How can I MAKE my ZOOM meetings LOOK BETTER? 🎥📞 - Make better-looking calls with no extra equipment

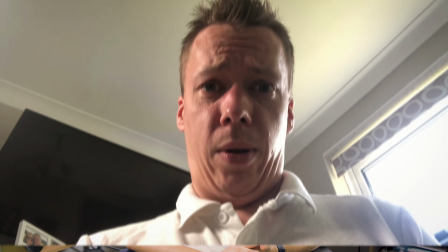Have you been on a Zoom call where people look like this? And how about like this? I don't know if it's just me, but I find this really distracting. It makes it a lot harder for me to concentrate on what people are saying. As the whole world seems to be on Zoom at the moment, I thought I'd give you a few tips to make your Zoom calls look a bit more professional.
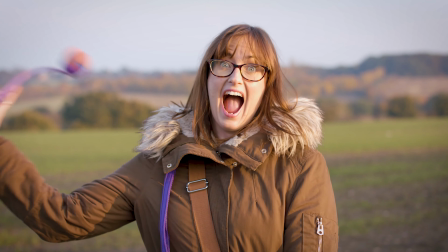If this is your first time on our channel, then make sure you subscribe and ring the bell to catch our weekly videos all about growing your business through video marketing. The tips I'm going to give you today all revolve around lighting and camera setup with no extra equipment involved. If you're zooming on your phone, there is one piece of equipment I would recommend buying, and that is a cheap tripod like this. This will help reduce camera shake as well as saving your arm from falling off from holding your phone up for so long. Let's start with lighting, as this may affect where you place your camera. First of all, I want you to find the brightest area in your room, and this is probably going to be a window. A big mistake I see a lot of people making is having a window behind you.
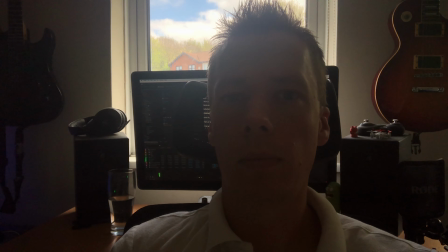Your camera, whether it's on a computer or a phone, is going to focus on the brightest area in your image.
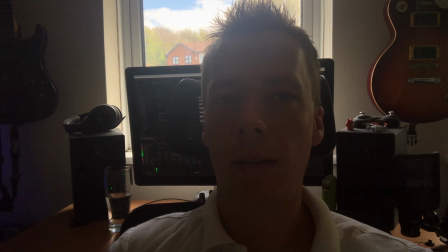And if you're sitting in front of a window, it's going to be the bright light outside. This is going to leave you in the dark and hard to see. Instead, use the light coming in from outside to light your face.
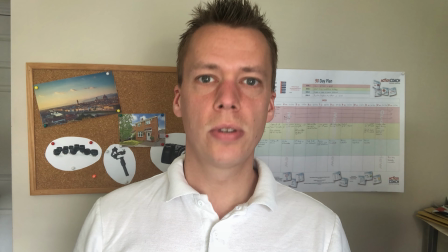If you want an even spread of light across your face, sit directly in front of the window.
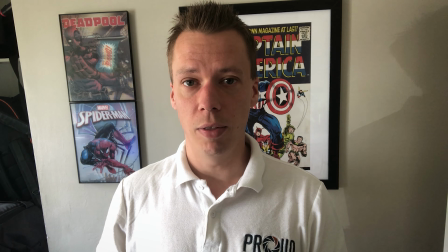If you want something a bit more dramatic with a few more shadows, sit so the window is on your side and only lighting half of your face.
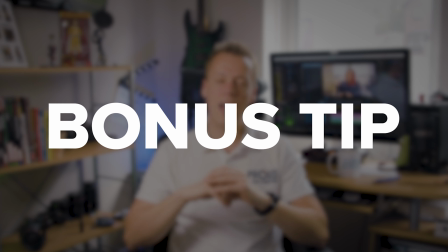Bonus tip: different light sources have different colours to them, and they're not all white. This is going to confuse your camera and leave your face looking a weird colour. To fix it, only use one light source. So if you want to use the light coming from outside, turn off the lights in your room. If you want to use the lights in your room, then shut your curtains or blinds. Let's move on to the positioning of your camera, and I'm going to cover three main areas. So the first is the distance between you and your camera, the second is the height of your camera, and the third is framing. Starting with the distance, when talking to someone, a lot of information is given through your eyes and your facial expressions.
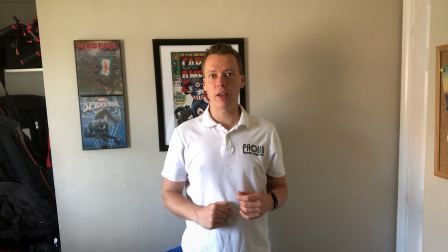If your camera is too far away, it's going to be really hard for people to pick up on these little details. Instead, what you want is something known as a medium shot, and simply put, this is the upper part of your torso and your head. This allows people to see the expressions on your face without being uncomfortably close. Bonus tip: to work out how much of your body should be in shot, your frame should cut off just below your armpits like this. Another common mistake I see is having the camera too high or too low.
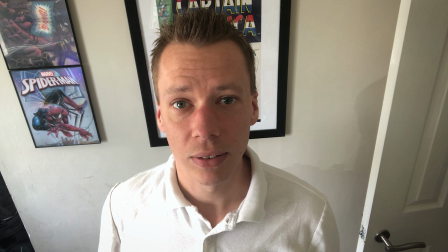Too high, and it makes it look like the whole world is looking down on you and your miserable existence.
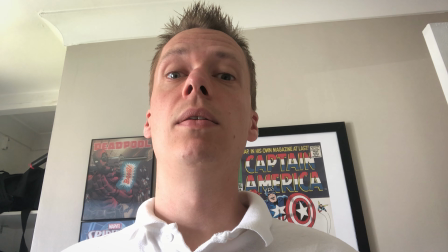Too low, and although it may make you look powerful, people won't appreciate that view up your nose,
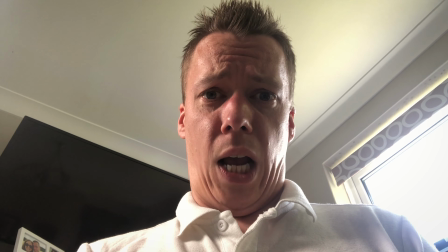not to mention causing you to have a severe case of double chin. Instead, try having your camera just slightly above your eye level.
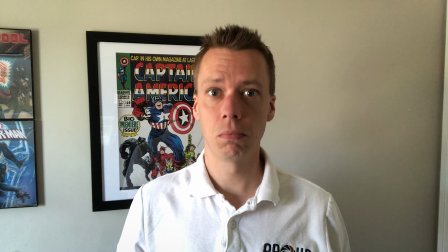Not so much that it's noticeable that you're looking up, but just enough to raise your chin slightly, giving you a more flattering look. Lastly, we are looking at framing, and we're going to be using the rule of thirds.
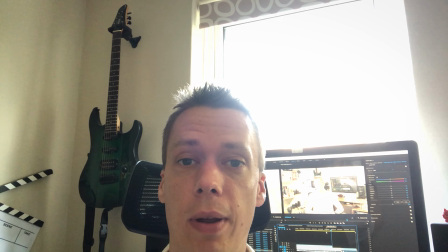Again, what I commonly see are shots like this with a person's head at the bottom of the screen with a massive amount of empty space above them.
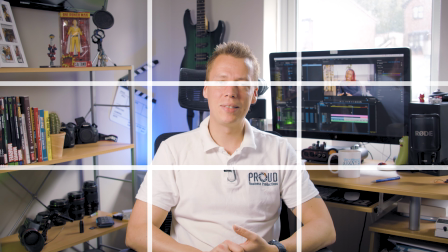Split your screen into 1/3 segments with a line on each third.
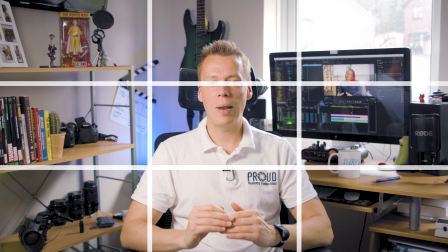Now, to get a visually pleasing shot, place your eyes on that top third line.
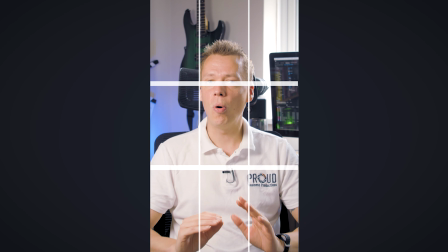It doesn't matter if you're in horizontal or portrait mode, this technique is going to work the same.